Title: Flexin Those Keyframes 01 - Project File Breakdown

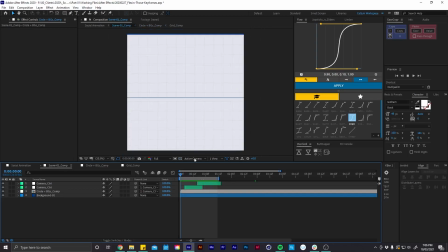So if I come back into the scene 01 comp, we can see all of that together like that.
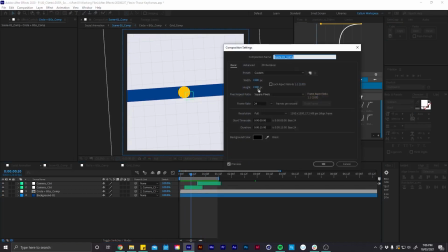And one more thing to mention about this comp is its size is bigger than our main export comp, which is 1080 by 1080.
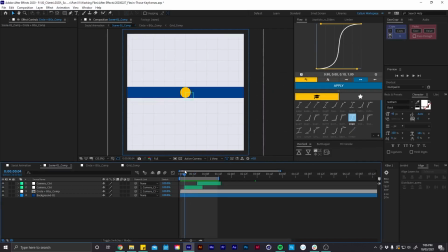So this was just basically so I could see what was happening with the rotation,
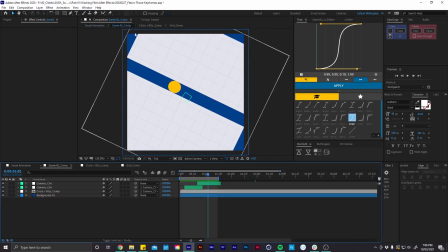and then once we come back in here we can see these corners here are cut off because we're sort of zoomed in a little bit.
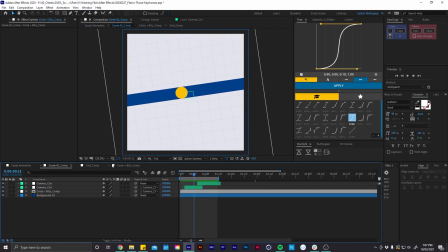So yeah, that's everything for our first scene. So let's close up these and come back out here.
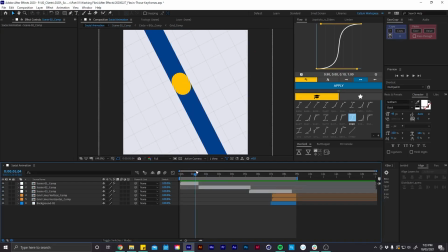So here you can see how I'm transitioning to my second scene with this downward motion,
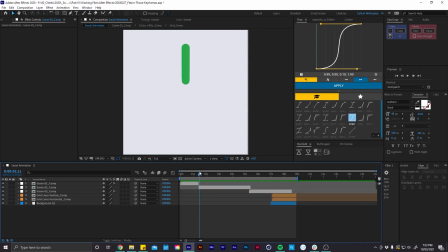and then we have this sneaky little cut here, and we're basically carrying on this downward motion with the second scene. And one thing I would fix if I was to do it again is this little gap, But that's one thing you can kind of get away with.
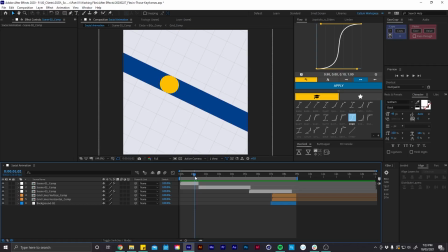If you have a piece of animation that is happening quite quick,
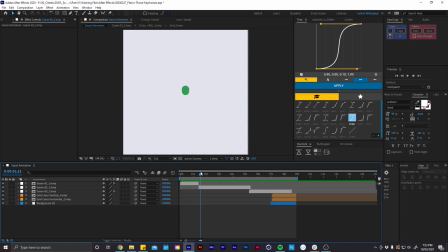you can trick people's eyes into thinking this is all one seamless piece of animation when in fact we're actually just cutting to something completely new.
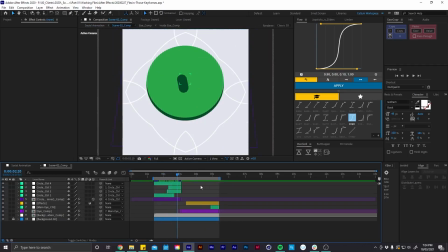So then if I jump into our second scene, you can see that we already have quite a few more layers compared to the first one. So let's start with this first composition here.
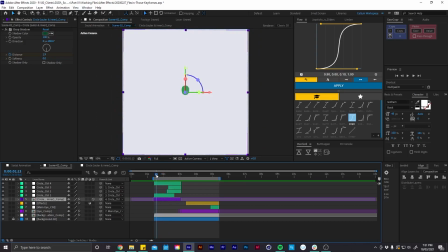So this is basically just the ball scaling up and then the other ball bouncing around inside of it. And we have this kind of hierarchy of nulls happening here. So our composition is parented to this first null, and then it's parented to the second one and the third one and so on.
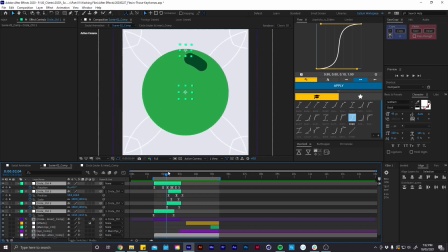And all of these nulls basically have little bits of subtle animation to them, little bits of rotation and scale and position keyframes.
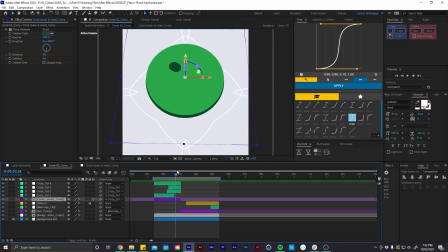So that just kind of builds up and gives it a little bit more, makes it a little bit more dynamic, I guess. And then our composition is a 3D layer and we have a bit of X rotation on it.
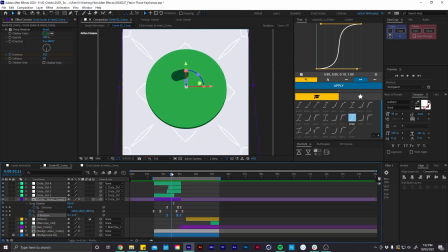So here we can see it's leaning back. And we also have some keyframes on this drop shadow, which is basically this bit here, which adds a little bit of depth.
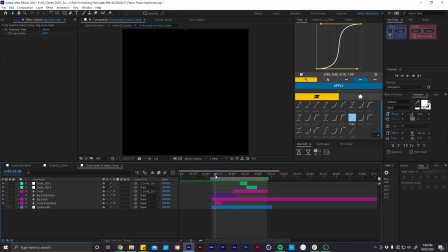So then if I come into this composition and if I play this out, you can see what all those other nulls were doing in our other comp. So this looks quite static compared to what was happening in our other comp.
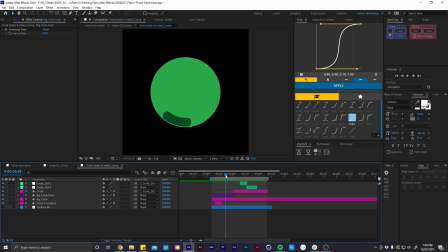And we have a few little tricks and things going on that help us build up this animation.
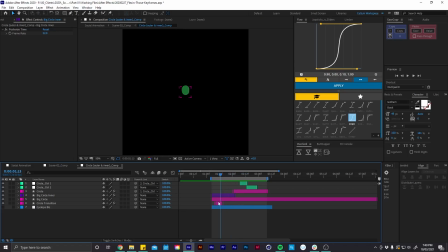So let's start with this first layer down here. So this is our ball falling down, and this is basically just a shape with a stroke on it. And I'm using trim paths to basically offset the path down this shape and down into the center.
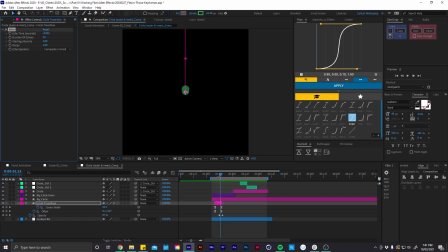And I also have this echo effect again, which has given us these nice little smears. And then at this point we can see it's cutting away and we have this layer above taking over, which is the circle scaling up. And then we have this layer here, which is another circle with a stroke on it.
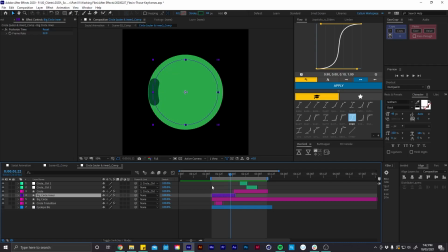And I use strokes on these bits here because it's easier to just use a trim paths effect and kind of offset the shape around the path instead of trying to keyframe out like a nice smooth circle.
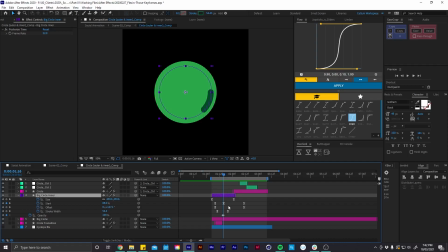So at this point here, we also have this scaling up and we have like some stroke width keyframes, which is just
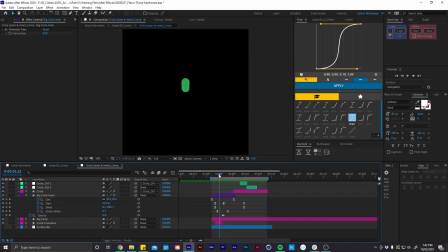scaling the stroke up, and also some size keyframes to just match it with the scale of the circle behind it.
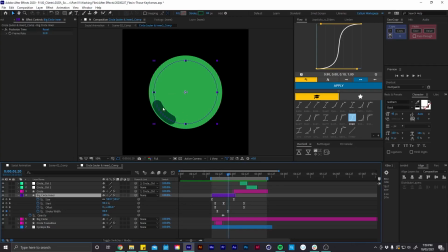And using a stroke with trim paths also allows me to keep the shape a little bit longer, so it looks like it has a smear on it as well. So we have it rotating around, and then we have another little cut here, which is transitioning it into a circle shape with a fill on it now.
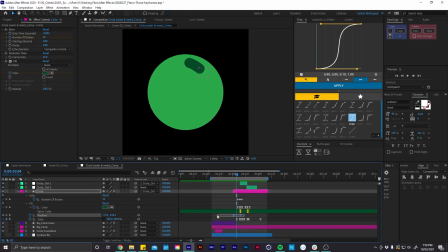And we're animating this with position keyframes and using these Bezier handles to give it some nice arcs. And again, we're using this echo effect to also add these smears. So here it's animating down, and then we have this null here which takes over,
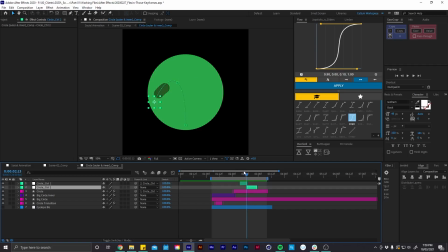and then at this point here this null takes over too.
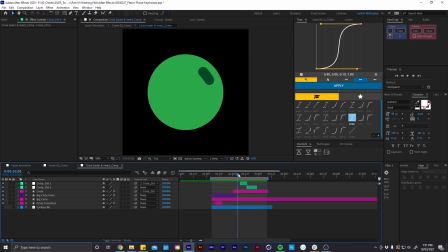And I think one thing that sells this little bit here is every time we hit the edge we have this little flash effect. So that is again just done with this fill effect here, and we're just keyframing the color like so.
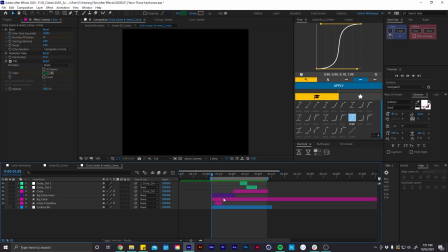So yeah, that's everything that's happening in this composition.
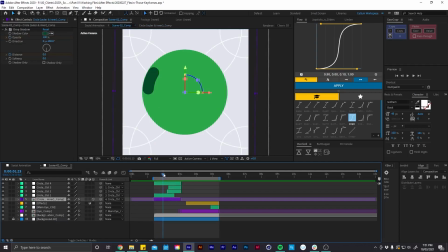So let's hop back into our scene 2 comp, and we can now move on to this eye section.
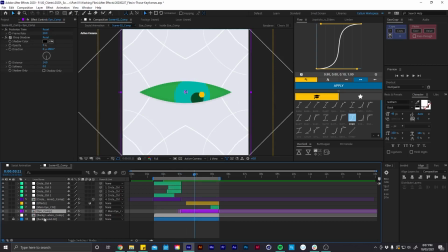So before I hop into this composition, I'll just show you what's going on out here. So we have this adjustment layer with a warp effect on it, and this is just basically adding a little bit of detail, warping it up like so. And then this composition here is also parented to this null object,
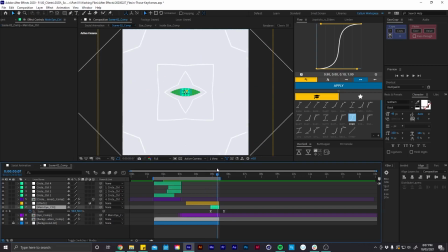which is scaling it down and transitioning into the next scene. Cool, so let's take a look inside this composition here.
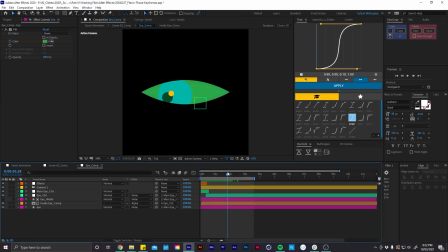So essentially I have a simple eye rig in here, but I'll get into that in more detail in a bit. So let's just go through this layer by layer. So here I have this eye layer, which is this background bit of the eye. And then I have this inside eye comp, which is all the inner bits of the eye.
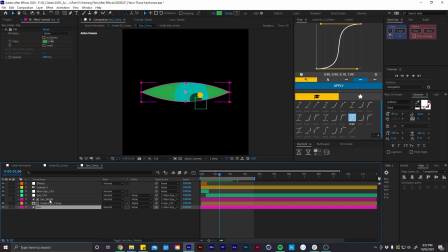And then this layer here is a duplicate of this bottom one. And I'm using this as a mask for the inside eye comp. So all these bits stay inside the outline of the eye. This is also parented to this layer down here.
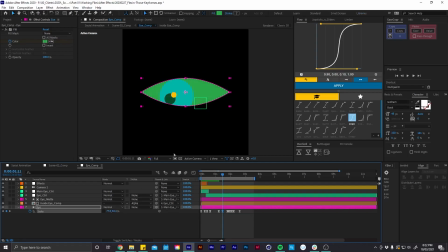So I basically use this to do all the blinking. And then that just keeps the inner eye layers masked inside. And then here we have these two nulls, which are basically helping to animate the eye.
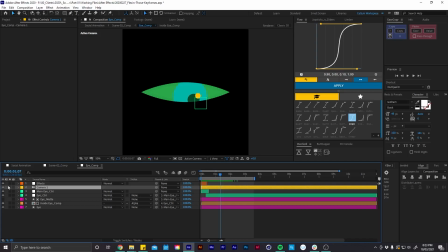We have a camera, which is changing the look. And then here we have this adjustment layer with a transform effect on it.
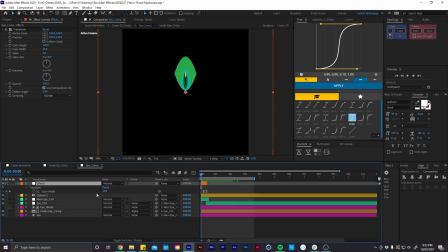So this is basically scaling the width down to 25, so it makes it kind of look like this ball shape, which is carrying on the same shape from this bit here. And then it's basically just scaling up like so.
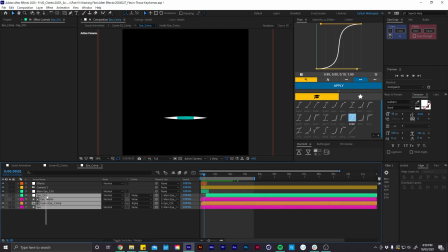So I went about animating this by having all of these layers here parented to this main eye control, and this is basically giving us this downward motion, and then it comes back up to the center.
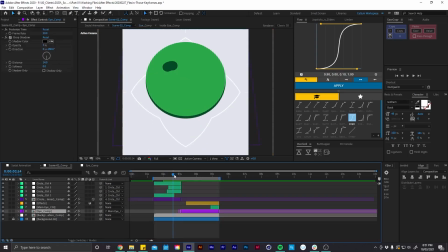This is basically carrying on the same motion that we have going on here, and then helping us transition into this eye part.
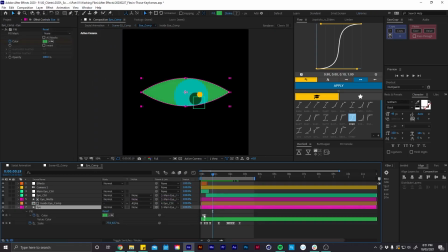And then we have a few other keyframes down here as well. So at this keyframe here, the eye is getting really thin, and then it's scaling back up into place. And then on both this eye control null and this inside eye comp, we have some position keyframes that are
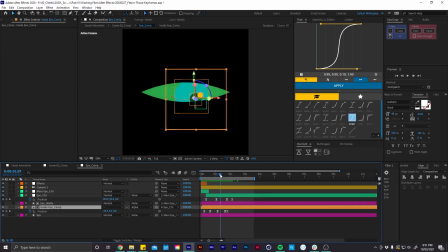animating the eye to look over here, and then back over, and then back over to the center like so. And you can see when the eye is looking around, it's kind of leading with this smaller circle, and then this bigger circle is lagging behind.
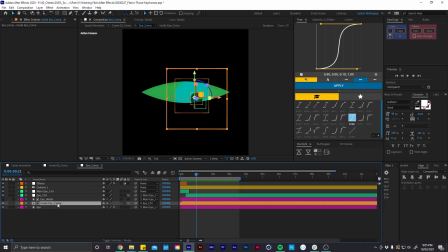And that's where this inside eye comp comes into play. So if we come into here and we set our camera to this custom view,
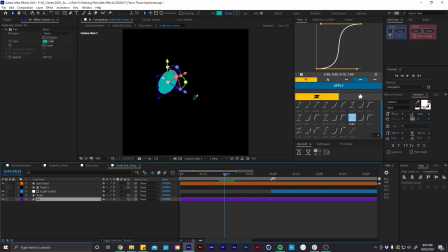we can see that this iris layer has been moved back in 3D space, which basically gives us this parallax effect.
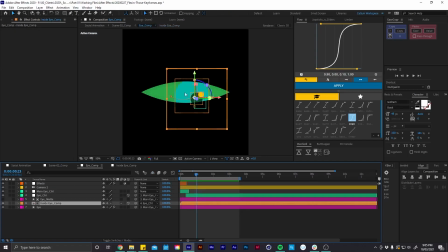So if I come back here and drag this layer around, we can see that the smaller circle is always looking in the direction that it's pointing at. And also on this layer, I've enabled continuously rasterize, which basically carries through our 3D layers into this comp.
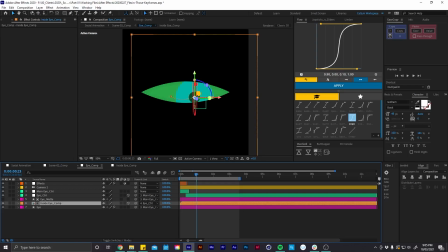So you can see if I turn this off, it loses that perspective.
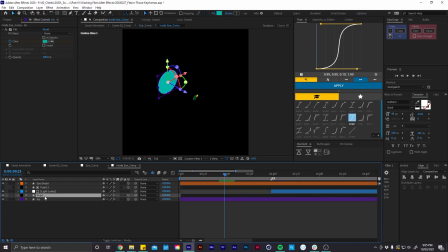And then one final thing is if I come into here and go back to this active camera, we can see at this last bit here, our pupil starts to shake. And for that, I was basically trying to make it look a little bit scared as it was scaling down into the transition for the next scene.
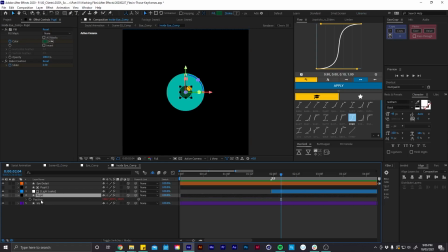So the way I went about doing that is I added this expression to the position. This is basically wiggling 8 times a second.